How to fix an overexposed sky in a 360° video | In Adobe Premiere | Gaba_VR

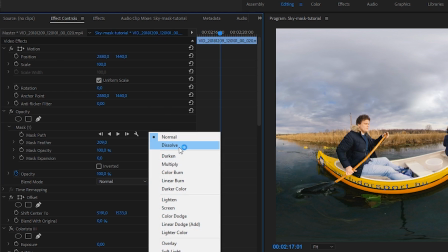I can try setting up lower opacity or playing around with blend modes. In this case I prefer the darken mode.
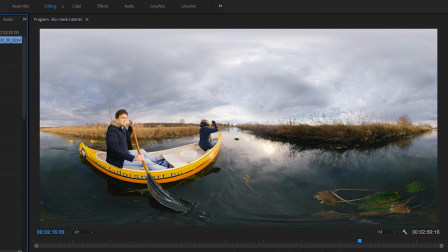Even more, I can blend this part better with some color grading.
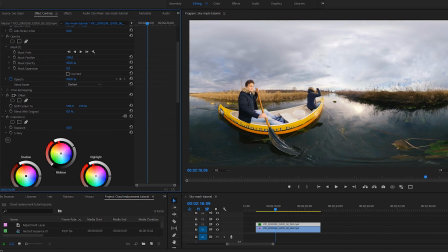I add Colorista to this layer, but of course you can use Lumetri colors or simple curves too, to lighten up these dark clouds and match them better to the image.
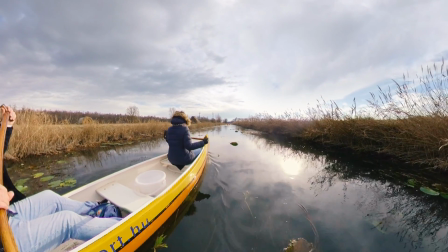As you can see, the final result looks quite natural, especially looking at the reflection on the water.
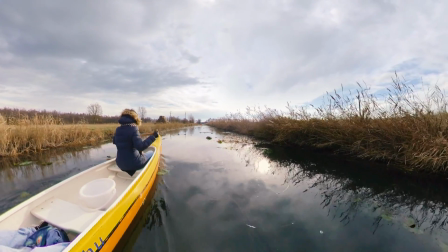I don't hide the sun at all, I just bring some details to that area. Then if you have more complex moving shots, you can play around with animating the mask.
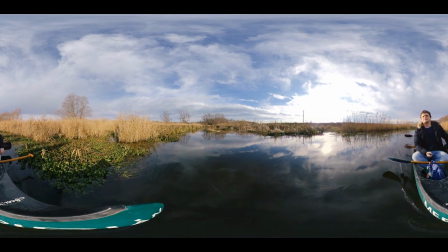In this case the sun is quite near the ground, so it would be harder to hide it so much.
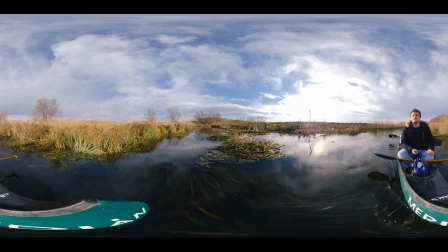On the other hand, I have to pay attention to the reflections on the water, so I just want to get rid of that ugly part above the sun.
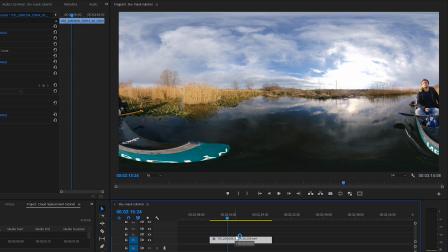First I duplicate the layer and create a mask.
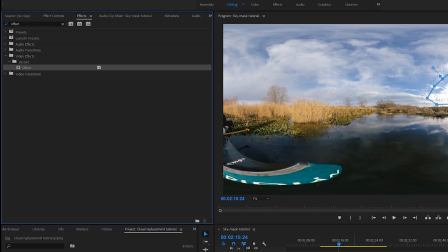And then I apply the offset plugin and move the clouds over the affected area.
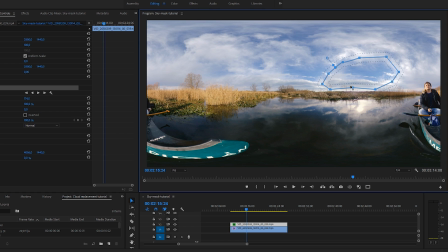This time we have to play around with the shape of the mask again, and as you can see now we have an object in front of the sun.
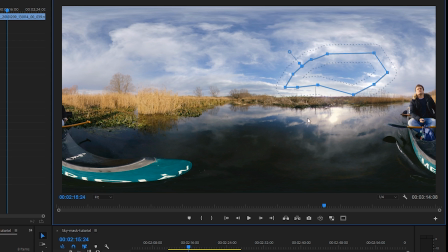A pylon crosses the highlighted area. So besides drawing a tricky mask, we have to animate it a little bit.
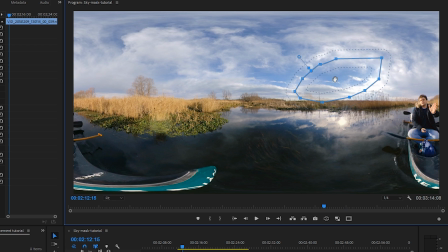At least if we want to keep the pylon on its place. Another option is to mask it totally out, but now I want to keep the scene as natural as possible. So I draw and animate a mask around the pylon using keyframes. Fortunately, I don't need so much key points.
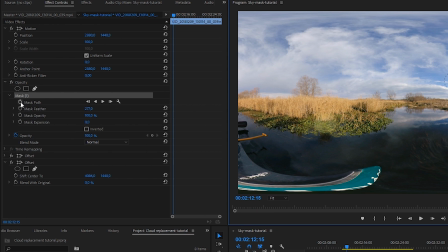I only create 2 of them. One on the beginning and another one when the pylon stands right in front of the sun.
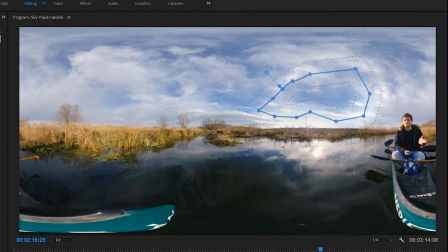Then finally, maybe I make the mask a little bit smaller, keeping the sky a little bit more natural.
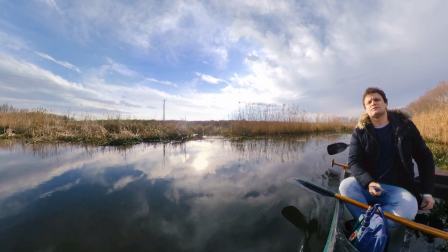This way it looks fine. It's not an extreme sky replacement, but finally I got rid of the ugly white area above the sun.
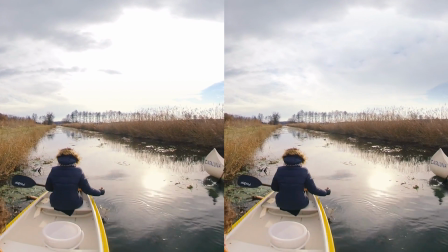So here you can see the first and easiest example before and after.
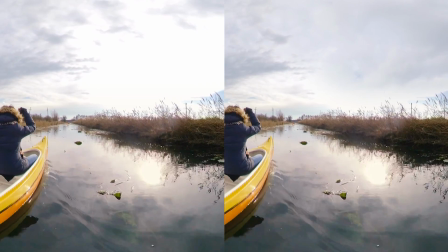Here is the second one.
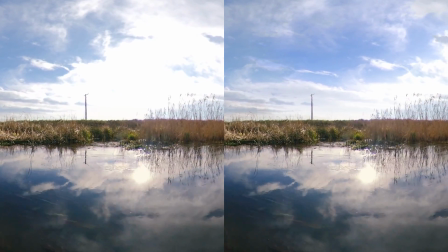And finally here you can see the third one with a little bit tricky and animated mask. I hope you like these small tips and you will use them to make better 360 contents. And if you like this video, please thumbs up, and for further 360 contents and tutorials, subscribe to my YouTube channel. See you soon, guys!